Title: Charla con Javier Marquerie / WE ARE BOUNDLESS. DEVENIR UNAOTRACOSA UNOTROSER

Estos son, aparte del texto en concreto, está apropiada de este texto, de estas declaraciones, de definiciones de Yves Sedgwick sobre la paranoia. Y ella dice, la paranoia es anticipatoria. que la paranoia, y aquí la estoy citando, bueno, lo he traducido yo porque no he encontrado traducción, pero dice que la paranoia es anticipatoria, es algo evidente desde cada caso y teoría del fenómeno en sí. El primer imperativo de la paranoia es que no debe de haber malas noticias. Paradójicamente, el conocimiento de la posibilidad de una mala noticia constituiría una mala noticia en sí. La paranoia requiere que las malas noticias se conozcan de antemano. Siguiente definición. La paranoia es mimética y reflexiva. La paranoia parece tener la necesidad de ser imitada para ser entendida. Y a su vez, parece que se entiende únicamente a través de la imitación. Siguiente. La paranoia es una teoría fuerte. La paranoia es una teoría de afectos negativos. Y finalmente, la paranoia deposita toda su confianza en la exposición. Y Iserlin dice, en Gender Trouble de Judith Butler, habla de cómo la representación del género se revela como una actuación de género. La repetición paródica del género expone el efecto fantasmagórico de la aceptación de una identidad de género y la repetición paródica del género expone la artificialidad de las identidades de género. Bueno, se ha leído la parte en la que cita a Judith Butler, en realidad. Ella en Gender Trouble habla del género como, como identidades improvisadas. El conocimiento, entre muchas otras cosas. El conocimiento paranoico, entonces, es incuestionablemente narrativo. Si, como dice Sedgwick, la paranoia es mimética y reflexiva, el mero acto de trabajar sobre la paranoia es un acto de paranoia en sí mismo. Esta paradoja no solamente me interesa en teoría, sino que también ha caracterizado los andares de los que os hablaba sobre el proscenio. Y fue a leer estas declaraciones de Sedgwick que me di cuenta que el proyecto tenía que referirse a ellas. Y por mucho que me identifiqué al leerlas, y realmente porque pensé que el ensayo iba sobre mí, tal y como sugiere el título.
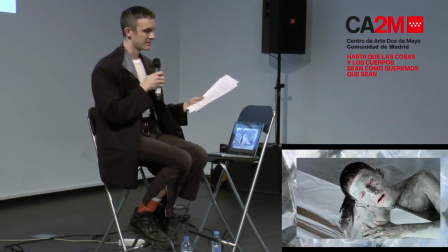Y entonces, ya volviendo como hacia el final del vídeo, la parte en la que estoy tumbado, que vemos en pantalla,
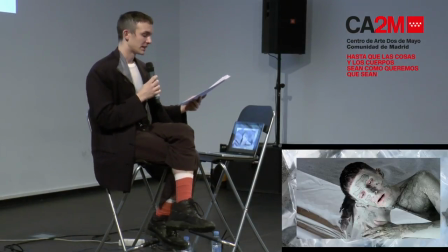en la que me voy deshidratando poco a poco, quedándome dormido, entrando en una especie de sueño lúcido, esa parte la considero como un anhelo por otra manera de ser. Es la imagen de un ser que siente disforia con su cuerpo.
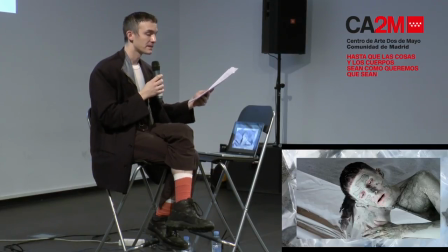Es la melancolía de un ser que busca otra materialidad. En la animación, el cuerpo parpadea entre lo humano y lo animal.
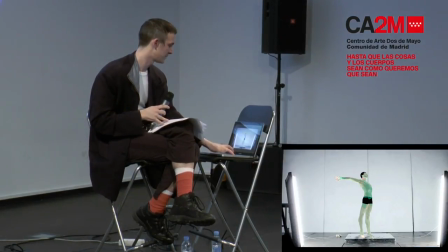¿No? Esta es la animación de Claudia del final. Hay un momento en el que parpadea
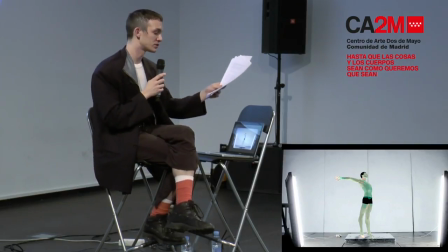entre lo humano y lo animal, entre dos códigos binarios, en este caso humano y no humano.
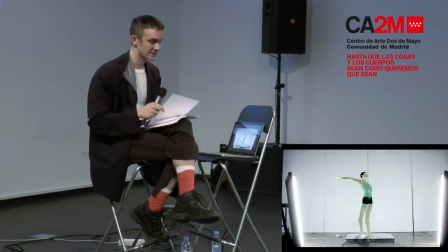Y lo que vemos es una metamorfosis, no, lo que vemos no es una metamorfosis orgánica,
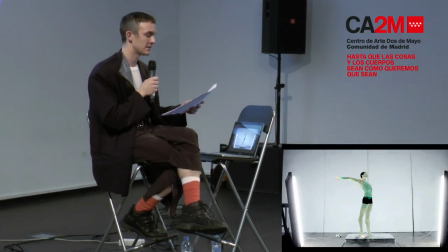no tiene una linealidad coherente ni una transición visualmente armoniosa, sino al contrario.
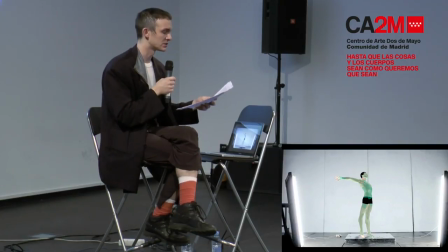Después de unos tiempos más o menos meditados y tranquilos, con el ritmo reflexivo que se desarrolla en la película, terminamos con esta culminación caótica, este parpadeo.
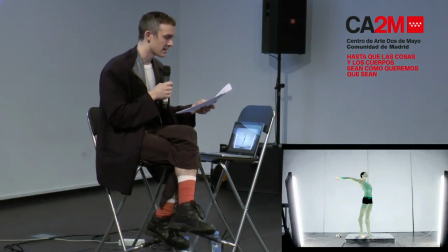Es como un momento de éxtasis antes de la transición definitiva al cefalópodo.
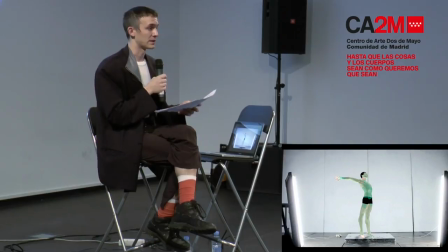Y es una transición estética en este caso, porque durante todo el vídeo, desde los primeros andares, todo el vídeo, durante todo el vídeo estoy tratando de conseguir esa transición, pero no es hasta que llegamos
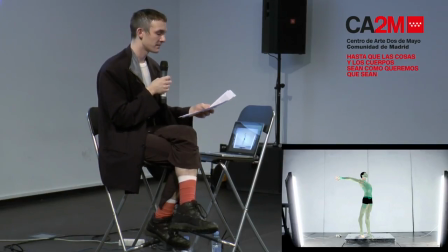a la animación de Claudia Mate que conseguimos esa transición estética.
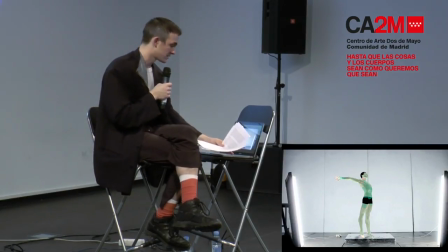Y consecuentemente, ya para terminar,
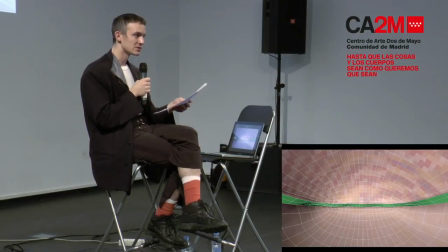al final de la animación 3D nos metemos en la boca del cefalópodo y nos sumergimos en su interior. En ese instante ya se riza el rizo y ocurre una segunda destrucción del cuerpo, una destrucción del cuerpo figurativo.
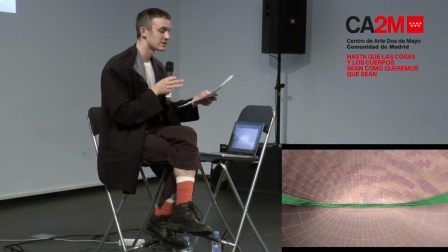Y se trasciende su imagen y entramos en ese glitch, en otra dimensión más abstracta aún, en un campo distópico de píxeles.
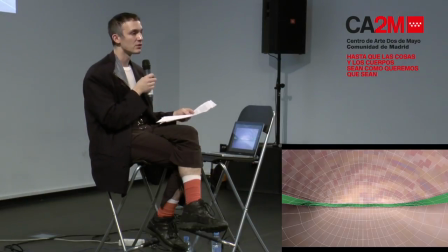Esta es la parte, bueno, todo el diseño de sonido lo ha hecho Salvador Navarrete, que también como un músico se llama Sega Bodega,
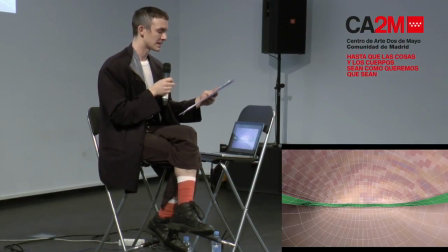Y dentro de la boca del cefalópodo escuchamos ese último aliento antes de la muerte,
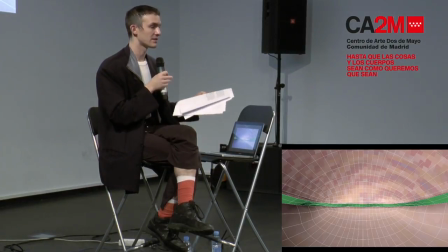escuchado desde otro lado, desde dentro, desde una dimensión invertida, visceral, pero aún así sumamente digital. Y eso es todo.
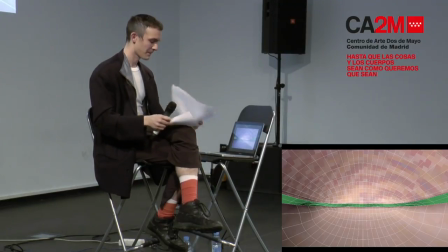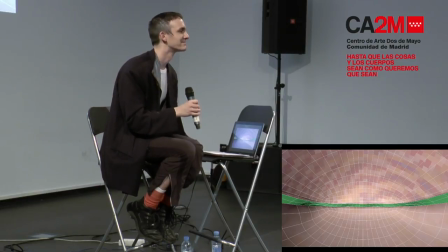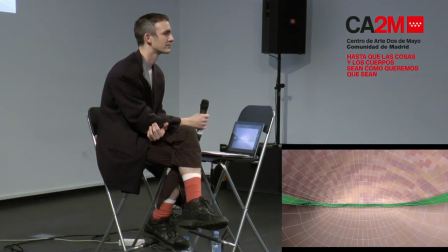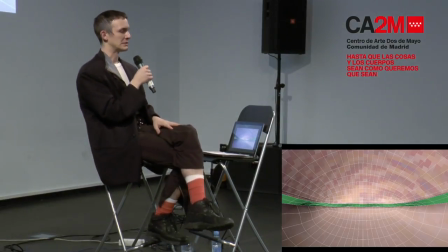Esto es algo que hice en los comienzos del proyecto, en un momento en el que no sabía qué formato iba a tomar.
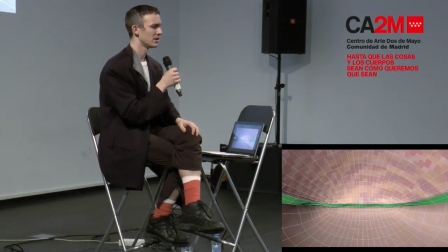De hecho, ni había pensado en hacer la colaboración ni con Claudia ni con Salvador, con el sonido ni el 3D. Y no fue en los comienzos, porque lo primero que vino es lo primero que vemos en el vídeo. Entonces, nada, hice, creo que hice la misma lectura de los textos de Sedgwick y enseñé el vídeo este y algún otro vídeo.
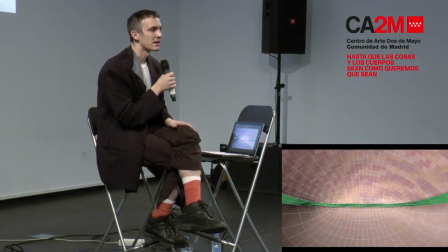Pero sí era más como un work in progress. Y fue guay porque me di cuenta, y fue cuando me di cuenta que tenía que ser digital, o sea, que para el registro, que no funcionaba. Hombre, quizá en otro, de otra manera sí que funcionaría, pero lo importante es no, sí, o un registro o dirigirme al público.
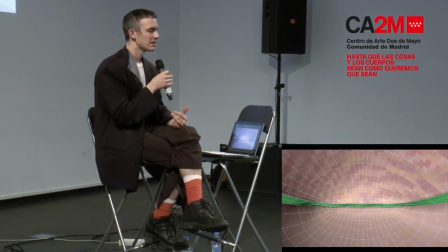Pero creo que hay una tensión y tal que de repente,
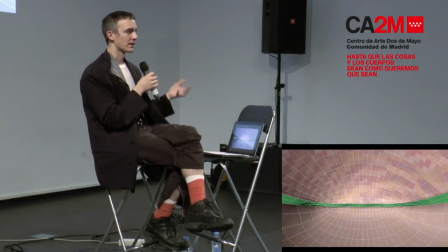desde luego es una acción muy artificiosa, pero tiene un fin muy claro, que es esa representación que vive en una pantalla.
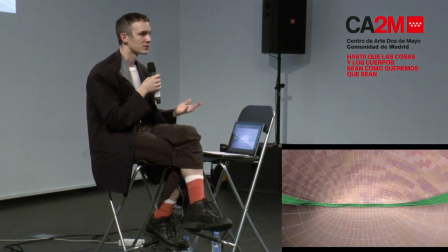En cuanto lo haces en vivo, se cambia mucho y tienes con más personas, más público al que...
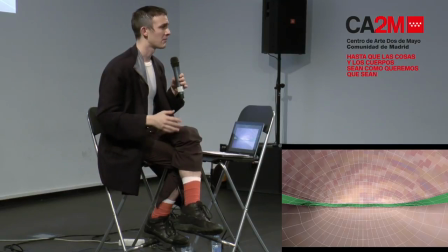De repente es muy distinto, es una representación más teatral, más que la representación de una imagen, que es ahí lo que... Esto se basa más en... Es más sobre imagen. Aunque, como he dicho, bebe muchísimo de teatro para mí.
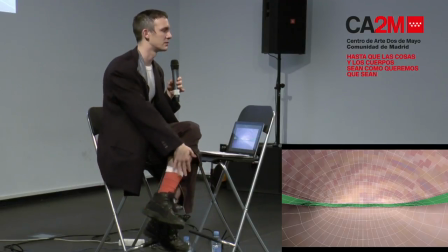Bueno, todo mi trabajo bebe mucho del teatro, creo.
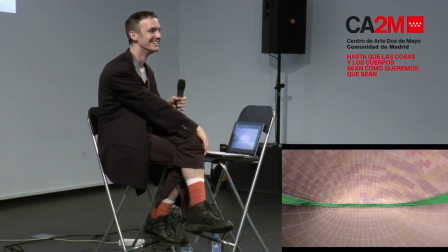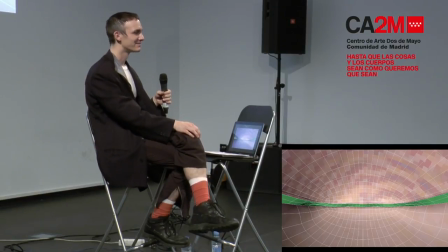Muchas gracias, Talento, por participar en el video. Gracias a vosotros. Muy bien.